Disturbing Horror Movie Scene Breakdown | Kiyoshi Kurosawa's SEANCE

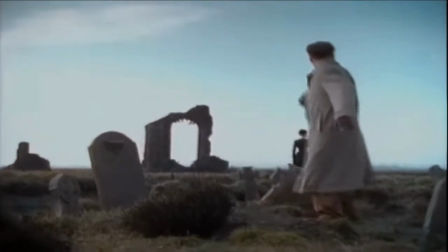0s
I take it that you're a fan of horror, gore, beings of the unknown, or maybe you just wanted to select individuals that aren't scared of anything, or maybe I could persuade you just a little bit. There's one horror scene that I like to break down today, and that's Kayoshi's Seance.
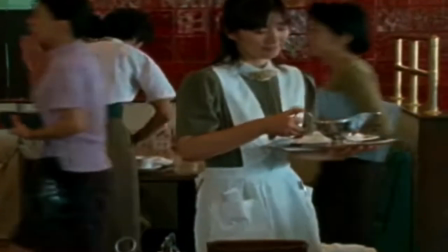15s
In Kayoshi's Seance, we have a normal restaurant scene.
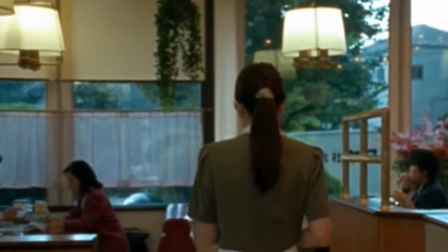19s
You wouldn't expect anything out of the ordinary to happen in a people-infested environment and at the peak of daylight.
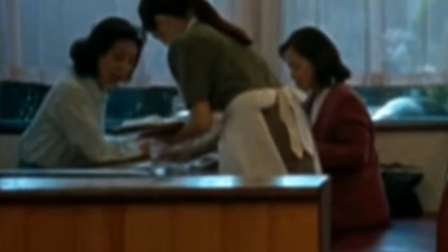25s
Here's where the beauty of horror takes place. we're in a populated restaurant everything seems fine the hostess does her job the guest is taking
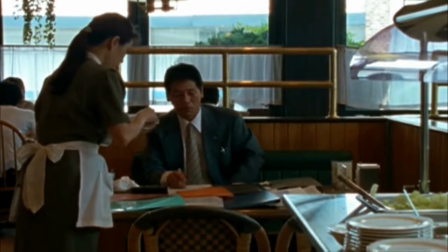34s
his order you know you wouldn't think anything would happen but here's where the beauty of horror takes place first you get your first peek at the phenomenon you get
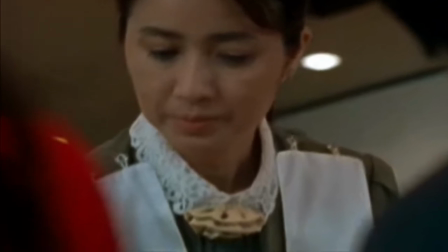43s
the blurry image in that moment the horror film allows the gases in your brain to accumulate and imagine we don't know what
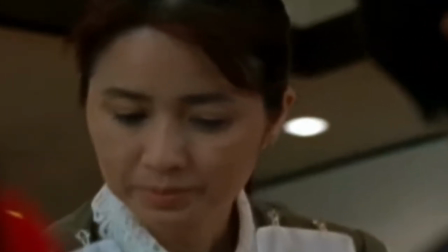49s
this entity is yet neither does the guests or the hostess and the guest is just clueless at this point.
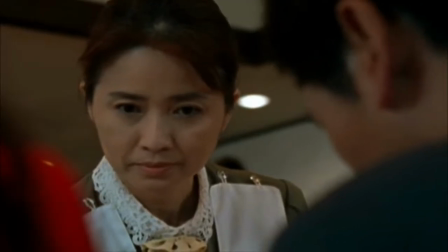56s
Neither the customer or the hostess have seen the illumining danger, then the dead silence, and one of the two get their first glimpse of terror.
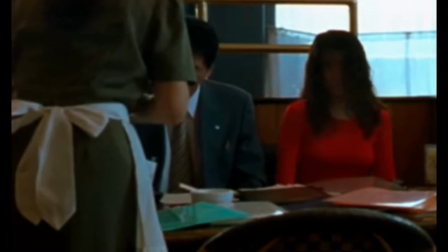64s
The awkward silence and the blurred face gives off fumes of terror.
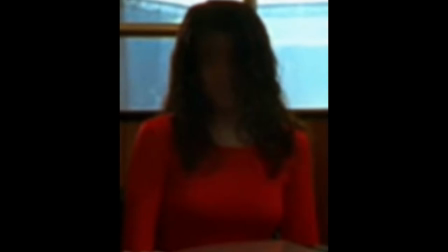69s
Here's another fascinating part. The writer still leaves it up to us to imagine, to put a face on this beast, this entity.
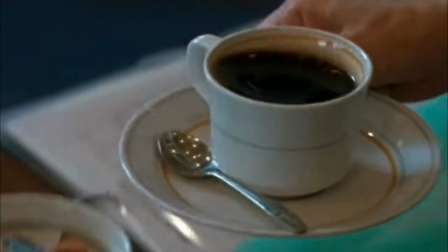76s
We still don't know what it is. You put yourself in the hostess shoes. How did it get here?
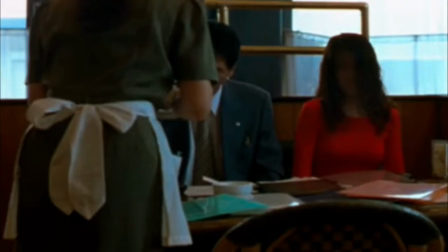81s
What does it want? Am I in danger? Then the music you put yourself in the hostess shoes.
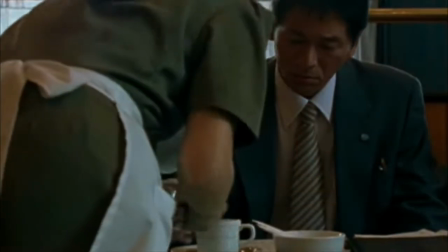86s
How did it get here? What does it want? Am I in danger? Did the music?
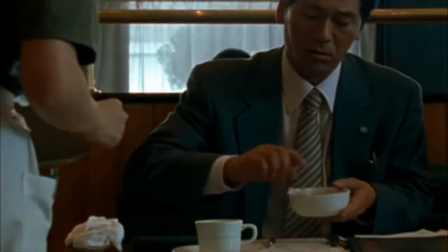90s
We put ourselves back in our own shoes as the viewer our heart our ears and
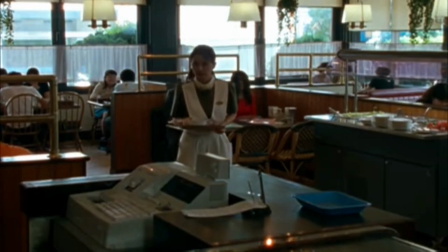96s
our eyes are now prepared for a jump scare Still trying to process the scene as the woman walks away.
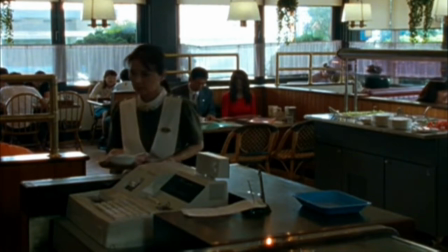101s
We get a different perspective of the entity This scene is glooming with life right now. You have so many questions You have so much fear going on what makes it even better the whole time It feels like the entity is watching us
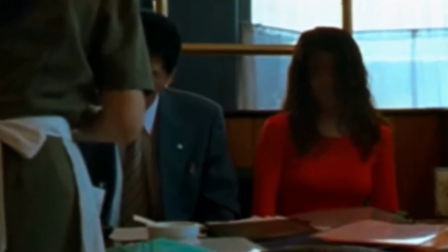114s
gazing and piercing at us yet We still haven't gotten a face so our mind is still wondering and imagining a face You put yourself back into
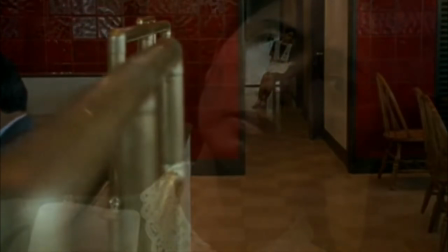122s
the hostess's shoes and you begin to question How was I the only one to see this the guests couldn't feel the
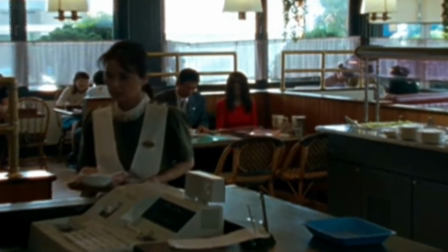128s
sheer evil that rested upon his shoulders Then you put yourself back in your shoes as the viewer you question.
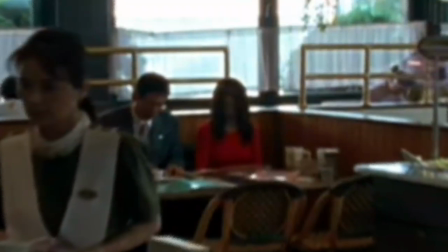134s
Why didn't she scream? Why did she run? Why did she alert the guests as we continue watching the scene goes normal again? still
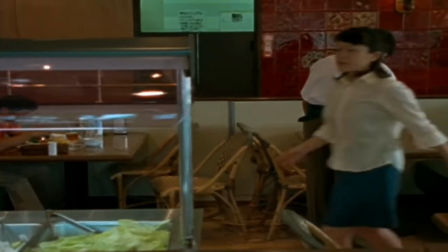141s
leaving us with so many frightening questions and still trying to put a face on the entity.
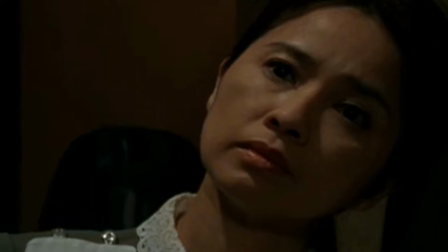146s
In my opinion, a lot of horror movies fail once we get the true face of the entity,
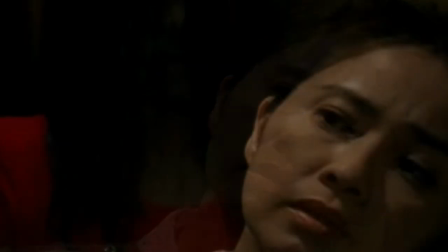151s
either from poor design or either the fear from the unknowing is no longer there.
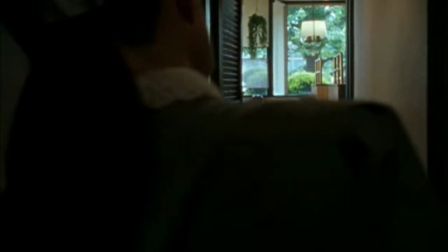156s
Just imagine walking to the bathroom and glancing by a nearby room and there's nothing there.
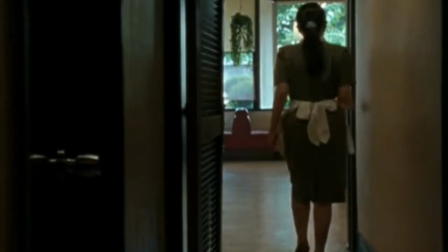162s
You make your way out of the bathroom. You see something that wasn't there before.
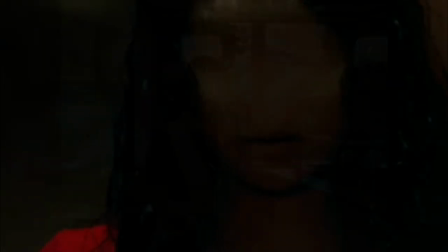168s
Tell me you wouldn't be freaked out. they say there's nothing faster than light they're wrong darkness is already there and
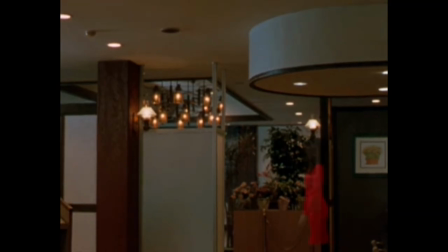175s
it's waiting let it be known my friend that this is the beauty of kurosawa kiyoshi's seance